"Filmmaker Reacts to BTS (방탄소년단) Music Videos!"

What up, A-Fam? Kitty here with Atola Visuals, and I run a video production company in California as well as play with camera gear from time to time. But today we're going to do something a little bit different. We're going to be analyzing color grading in K-pop music videos.
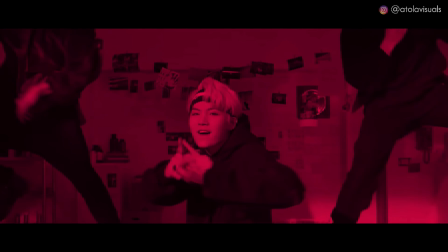(0:14)
Not only are they visually overwhelming and like explosions in your eyeballs and your ears,
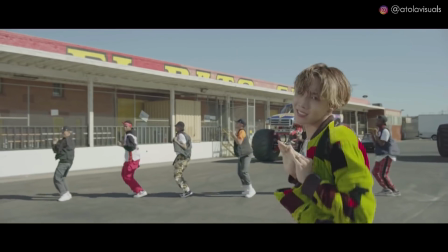(0:21)
but I feel like you could learn a lot, come up with really good creative ideas for your own films,
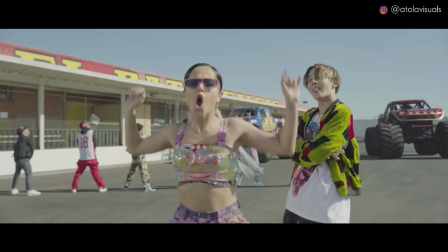(0:26)
and they're really short to watch. You could watch them over and over again. We're gonna dive into these 4 of my favorite BTS music videos and show you how I look at it from a visual filmmaker, cinematographer standpoint. If that makes sense, let's go. Now the first video we're gonna look at is called Save Me. And what I love about this is that it's so simple, but so intriguing to me, especially as like a gimbal camera operator.
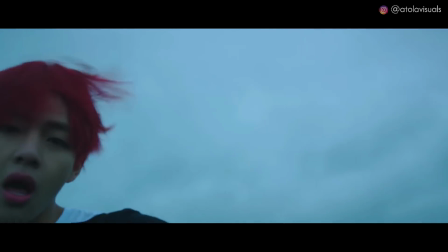(0:52)
I feel like this camera operator takes the cake because how it's edited,
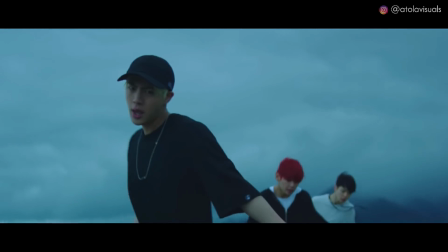(0:57)
it looks like all one shot, one take, and he's maneuvering around just a field.
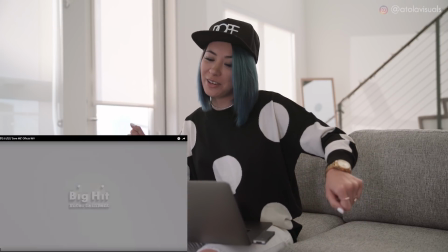(1:06)
We might have some dancing though. Be careful.
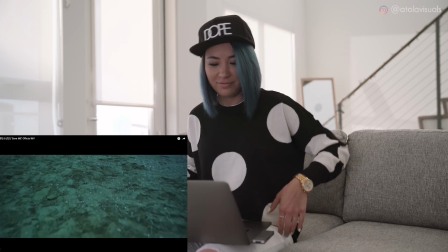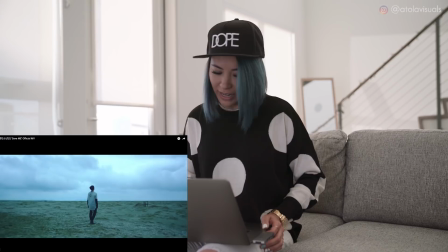(1:15)
Look at that, butter smooth. Camera up, respect, man.
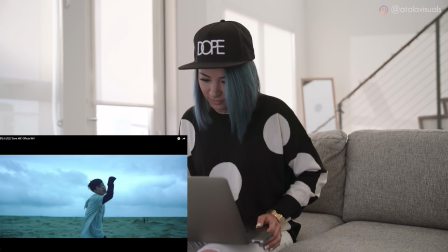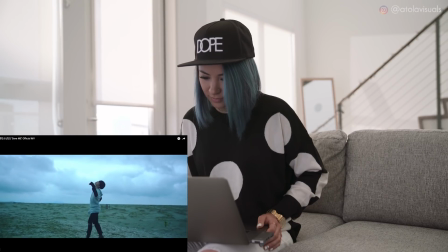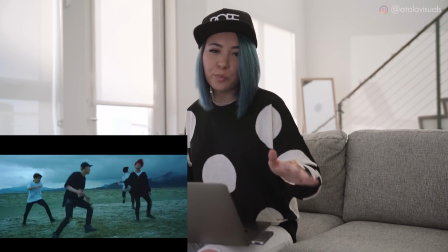(1:34)
The skin tones are more on like a greenish murky side. So I love how this has like kind of earth tones.
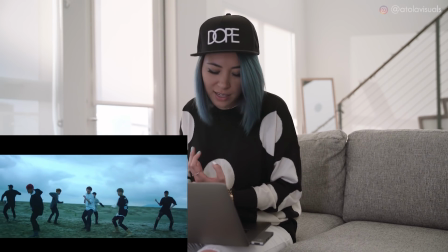(1:41)
It's very moody, vibey. I love it. You know, with other K-pop videos that I'll probably get into in a second, they're very bold and vibrant and pinks and blues and oranges and yellows and greens. But this is subtle.
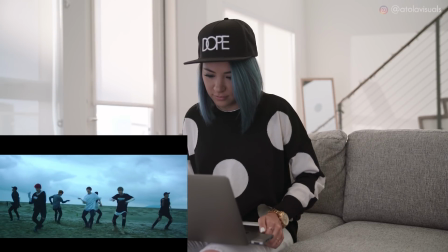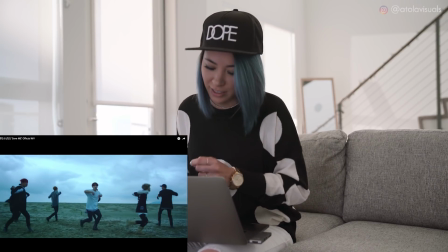(2:01)
Ah, you see those little editing effects? I gotta actually add that to my videos, see? Always coming up with ideas here.
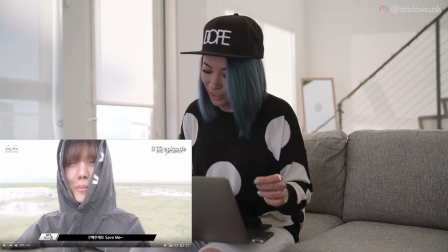(2:07)
I'll show you the behind the scenes and what this actually looked like. There's a before and after.
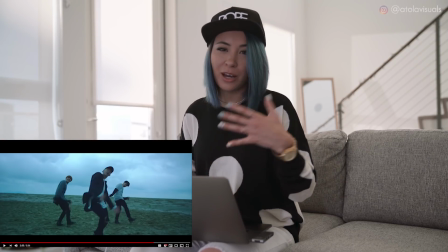(2:13)
It's a huge difference. They somehow brought out the details within the skies.
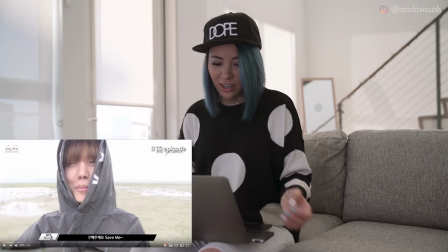(2:17)
The sand has color to it and contrast. Other than this, it's like very murky yellow, browns, beigeish.
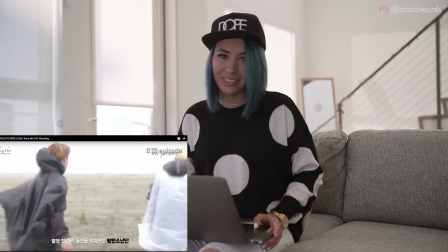(2:26)
The behind the scenes, man, you gotta appreciate.
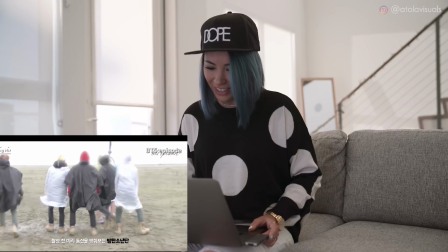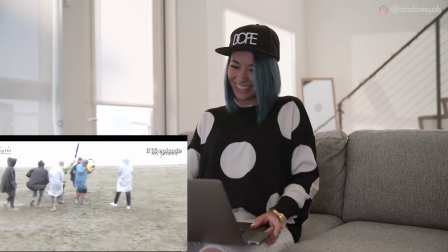Color grading does amazing things. I feel like even if you have a really crappy camera, you don't have a RED, or you don't have like thousands of dollars to spend on a mirrorless or DSLR, if you know how to color grade, your videos will go exponentially higher in production value. This one is a collab with Steve Aoki, and what I like about this video is because it's got very like deep blue rich shadows,
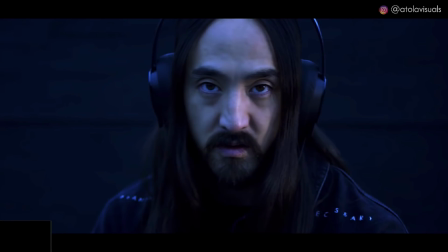(3:05)
and it gives out this like really good feeling of like very street. It's something I like to incorporate every once in a while if I want to make it a little bit moody and more edgy. It's like raunchy music that gets you all hyped up and you want to like go out and hustle or get shit done.
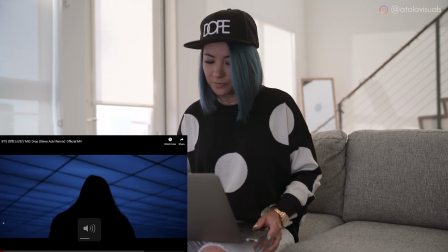(3:21)
You know what I'm saying? Look at that.
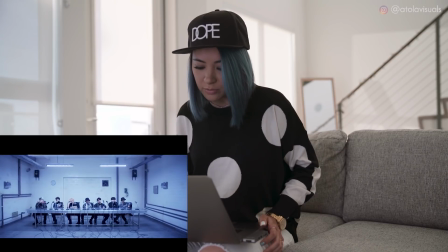(3:28)
And it's only 2 colors, white and blue. And a little touch of yellow.
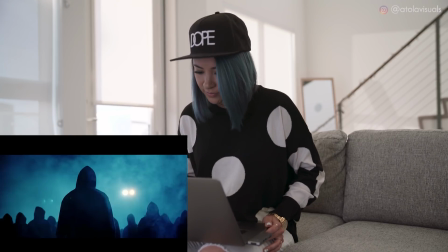(3:34)
Their skin tones are kind of on the yellow side for this video. We've got some teal smoke.
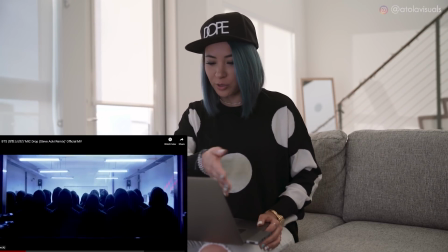(3:42)
There's a gradient here with some purples on the walls, if you notice that.
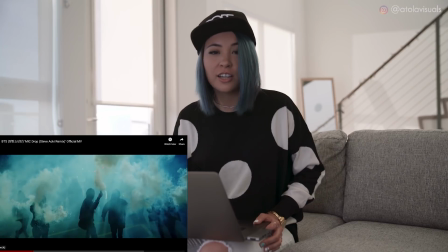(3:50)
And then there's like little contrasts of pink in there too.
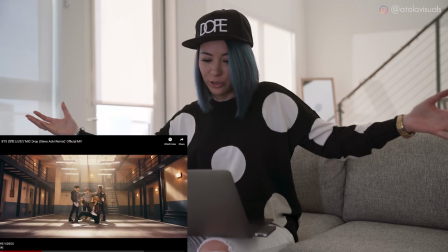(3:59)
And then all of a sudden, the contrast from the blues and like kind of the pale skin tones turns into this like more,
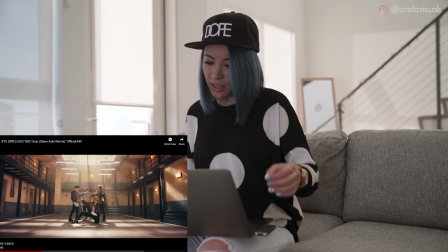(4:07)
there's still blues in the shadows as you can see, but like the highlights are very warm and orangey.
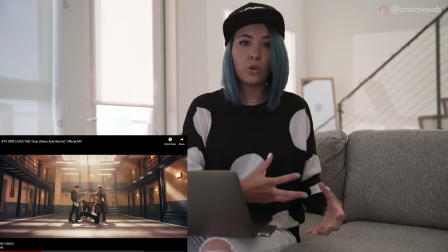(4:12)
So it's nice to mix a little bit of cold color grading with some warm color grading.
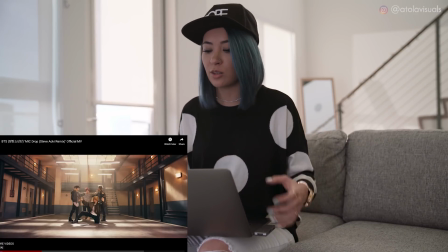(4:17)
If you're doing music videos or you're telling different stories or short films and you want to set the mood a little differently and not just be monotone all the time, you could do that. And I feel like it definitely brings in a little uniqueness and variety to your videos.
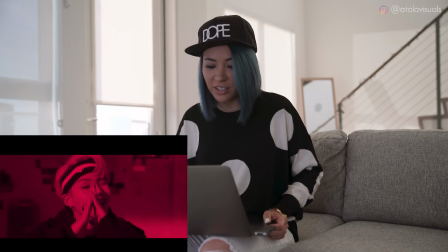(4:32)
And then we got some pink magentas in there. Oh, look at that.
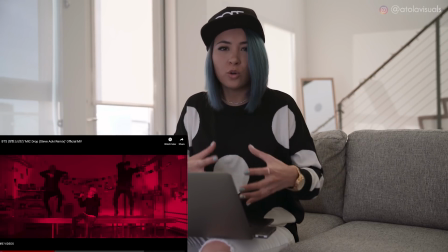(4:35)
I just feel like this video has a lot of like golds, blues, and then this like vibrant pink.
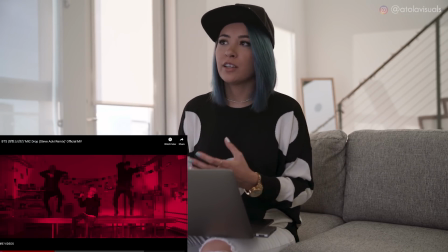(4:41)
I think it's just interesting, like when you're thinking about color grading your videos, you should go for maybe like 3 colors tops.
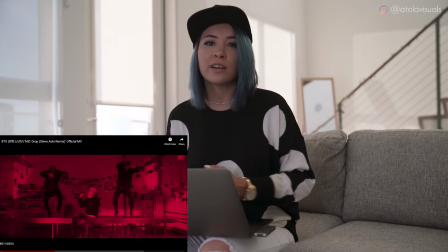(4:48)
That's what I like to do, at least with my Instagram photos, as well as like I try to get maybe orange, green, and purple.
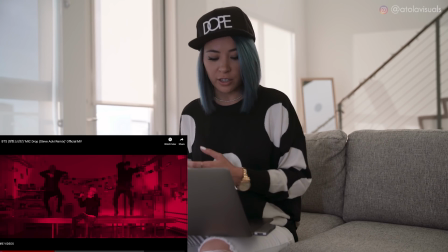(4:54)
So definitely know your color palette when you're color grading as well. to something completely different.
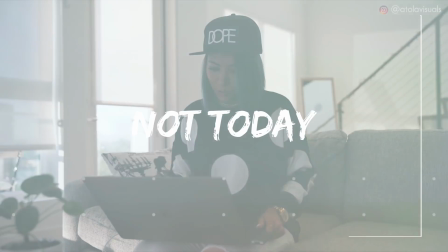(5:00)
This one
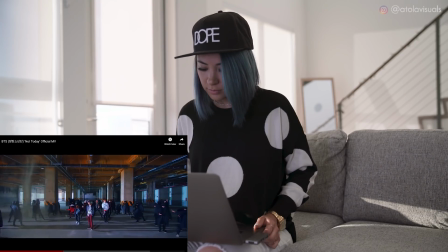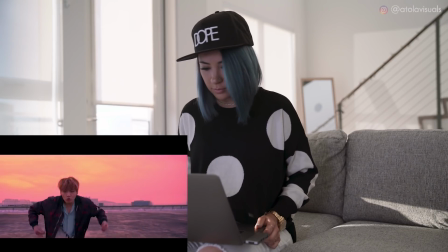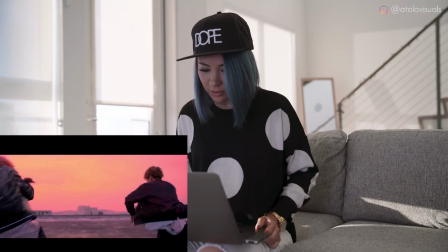(5:11)
look at the pinks in the cement too. They're very, very vibrant.
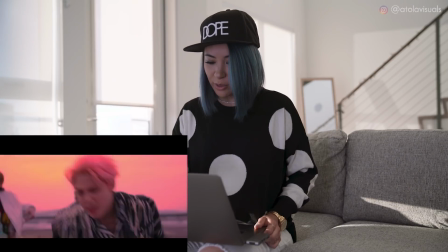(5:18)
Jimin's hair just like blends in with the background.
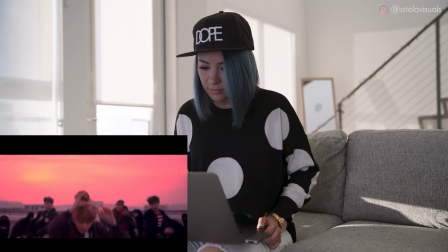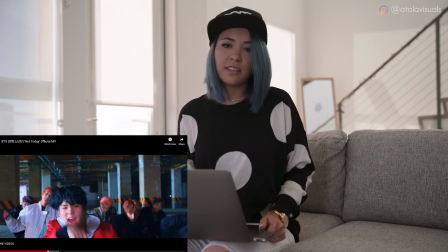(5:29)
And what I really like about this video, it begins kind of the same way with this Hypebeast 2 color vibe with the dark blue shadows.
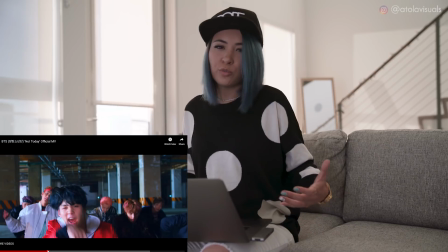(5:37)
Again, they're wearing like sort of more streetwear clothes,
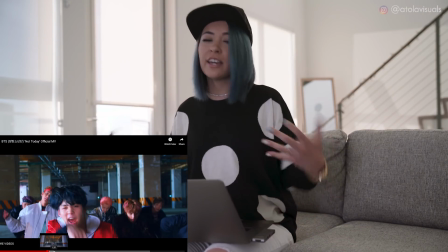(5:40)
and the song itself is also edgy and hyphy and high energetic, high tempos, which fits the mood.
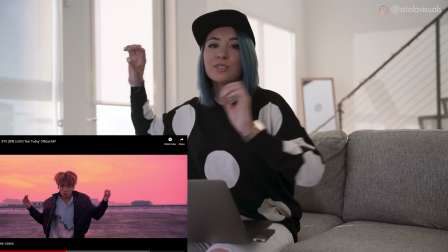(5:46)
Then it goes into this really pretty exterior shot with these like yellows and pinks in the sky, kind of like a crazy, crazy sunset or sunrise.
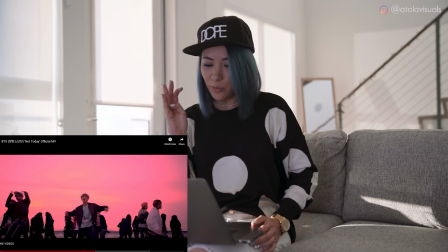(5:55)
So their skin tones in this one are more pinkish tones to match the backdrop.
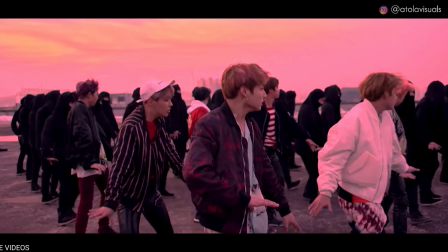(6:00)
Do you think this sky is real? Do you think this was sunrise or sunset? Can you even tell? Or does the color grading just bring it out? I'll show you the before.
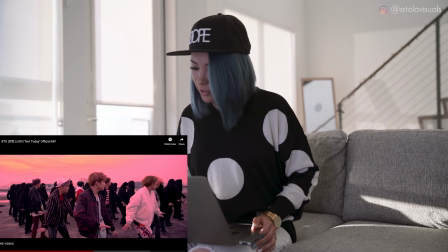(6:12)
Yeah, there's a lot of pinks in the highlights. You could even see it on this white jacket here.
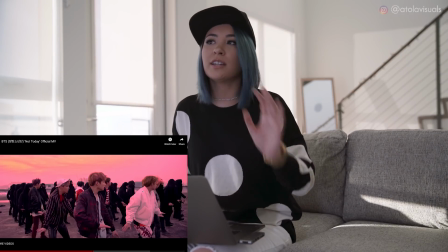(6:16)
This is a look I've never tried personally, but I have seen them on Instagram where people do pink highlights, and I think they're very like
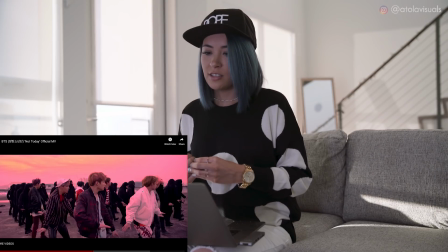(6:24)
elegant and pretty and just different. I feel like it's a very unique style.
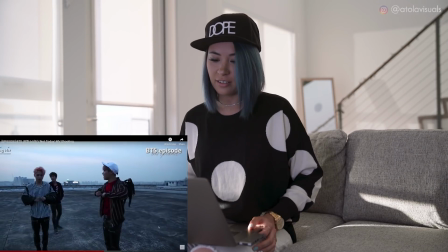(6:30)
So it's an interesting choice they picked here. Here they are. It looks like sunset.
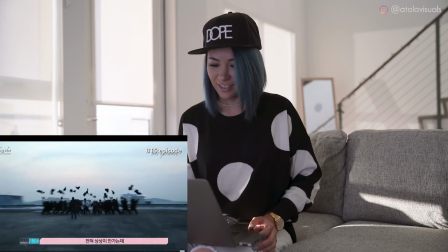(6:38)
After sunset, there's really no pinks in the skies. It's very blue color balance right now.
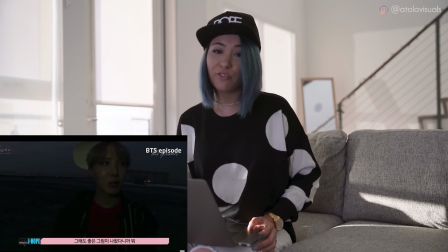(6:46)
So it's amazing what color grading can do, can it? When I first watched it, I thought it was sunrise and the skies were actually pink,
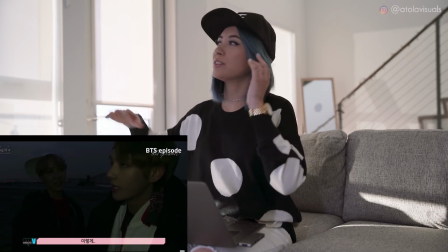(6:53)
and they woke up early for this and they had enough like sky detail, but looking at the behind the scenes footage,
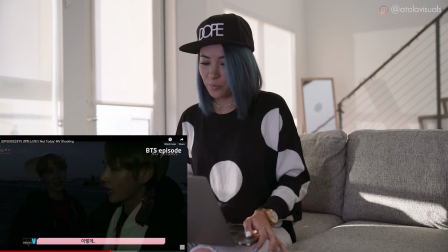(6:59)
you don't see nothing. It's just plain, very, very plain. There's a lot of videos that I wanted to talk about that all had their different styles, but we had to keep it down to a minimum so this video won't be too long. Maybe if you guys like this sort of video, I'll do more of these where I'm analyzing other people's work or music videos or short films or certain techniques in other videos, and we could just definitely dive into how they did it and the behind the scenes and how you can incorporate it into
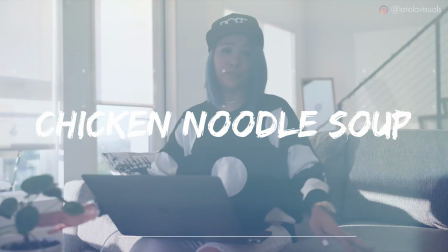(7:28)
your own videos as well. So this one is pretty interesting. It's totally different from the other three because with this one's chicken noodle soup. You've probably seen this video because it just was released a few weeks ago and it's pretty poppin'. But what I like about this is it doesn't have a built out set. There's no like big studio. There's not a ton of props. It's very raw. It's very all about human talent because it's really heavily on the choreography of this song. I guess like the diversity of people, the culture, because it is in Korean, it's in English, and it's in Spanish.